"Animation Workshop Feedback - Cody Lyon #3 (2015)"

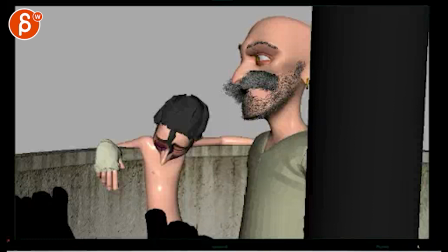All right, so let me check out this idea here.
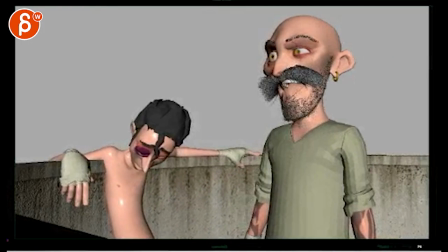Then may the Christian Lord guide my hand against your Roman potpourri.
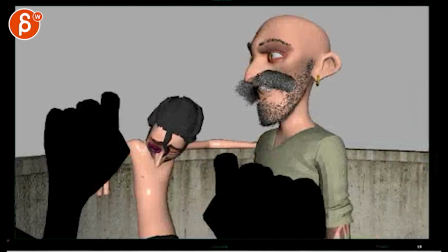So, my question is, do you want to... Like, do you have audio before that?
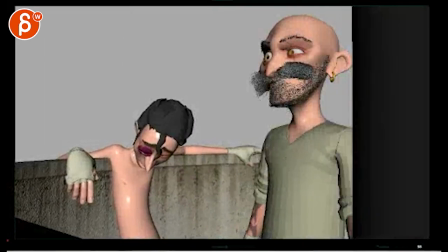Then may the Christian Lord guide my hand against...
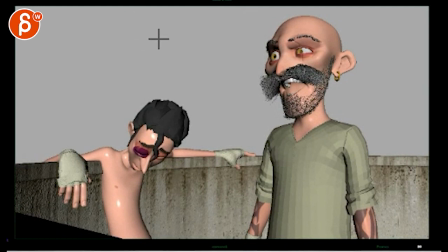You know, in a sense of, do you want to have a shot where we see the ring, you know, whatever it is and all the guys around it and that's your wide shot when the camera goes around to kind of establish again a circle e type of thing and we see what's going on just them cheering and then it cuts
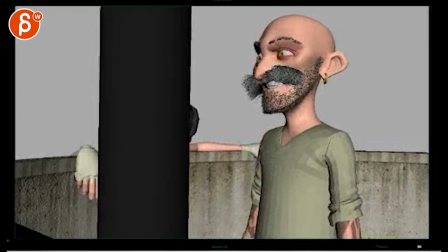to that i think
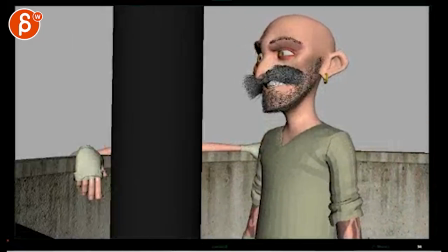the current move it's cool to see the the hands and fingers going up here.
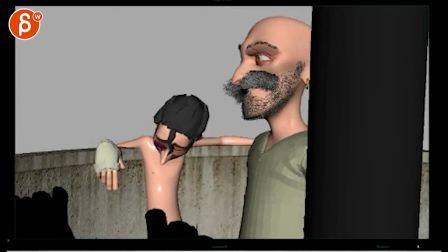It would be cool if you're doing this, I think it's okay to just have one of those and I wouldn't start with this being so dark here, it takes a bit too much away,
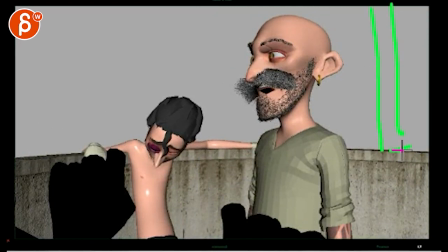but then you can have another one here attached to this so we understand what that is. It's also featured in this and then you could probably have him start off looking this way, you know, maybe he has arms up and he's addressing the crowd, and then as this passes,
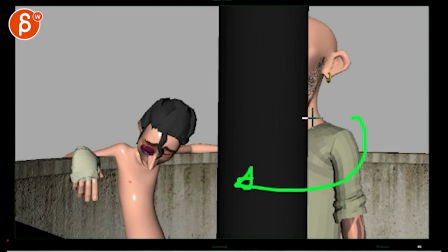you would turn him around and he would turn to face this way,
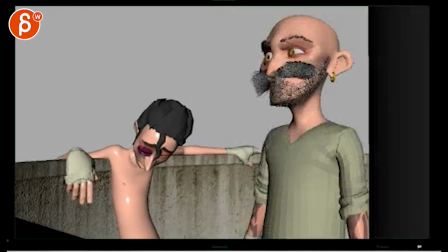and because it's a term, you're not really that interested in the face anyway, and once this gets revealed, he's in this position,
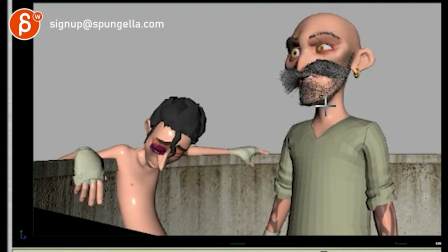whoops, and then goes into that where, you know, I'm assuming you have to kind of go down and starts grabbing, that's my guy, grabbing the guy's face, so then at the end, it would be, I'm assuming then, right, so he holds him up and this guy has his face here and he's all kind of
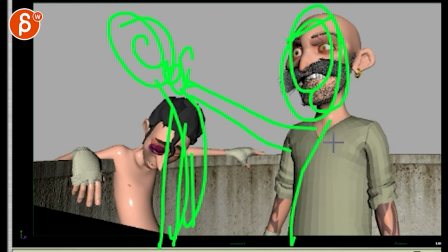dangling and then that's his type of thing, something like that, I'm assuming.
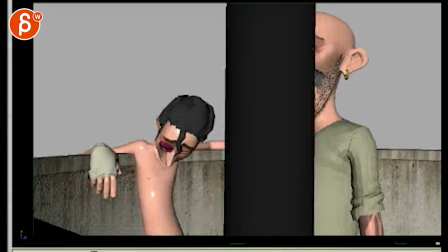I would do that, I would just not slow, what's it called, stop the camera.
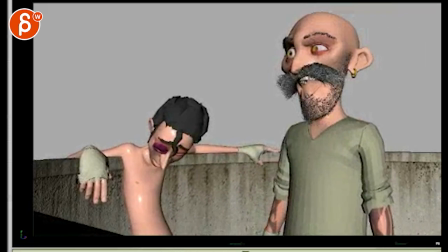And may the Christian Lord guide my hand against your Roman potpourri.
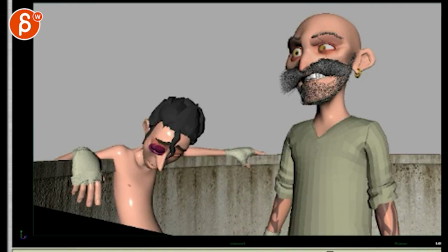Yeah, I would just continue with this.
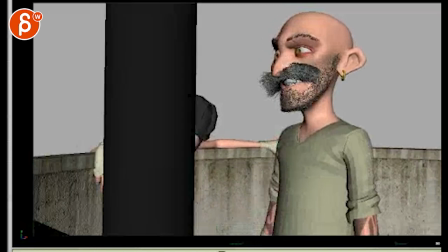You can have, you know, if this is your 100% camera speed, you could have it at 65-70% here.
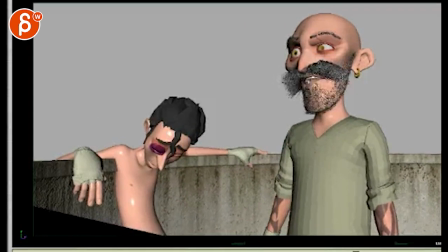But I would continue still. Other than that, I like the idea a lot and I think grabbing him and lifting him up would be really cool. I think we will probably be too close unless you want to then tilt the camera so that at the end
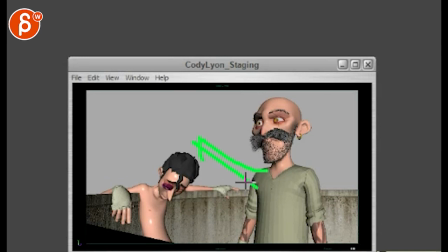at the end that we are into something like this where he would be like that leaning over for counterbalance here and hold the guy and he has arms down and body kind of like that and in that That way,
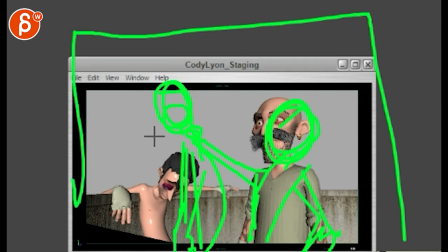with the framing where we kind of tilt up, potentially, that could be something.
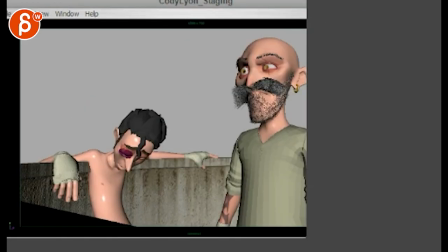But yeah, as a whole, I like the idea a lot, it's a cool setting, it's a cool line, and it would be neat.
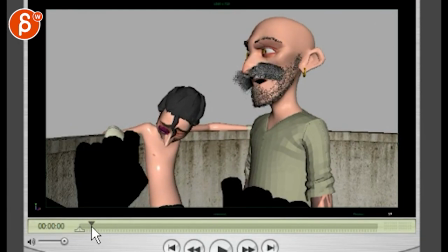I think that would be a cool idea to have.
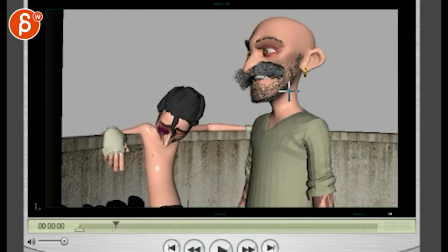I mean, if he's here, the reason why I'm saying is you use the space a bit, he's not just standing there, and you're not cheating movement by just having a camera move.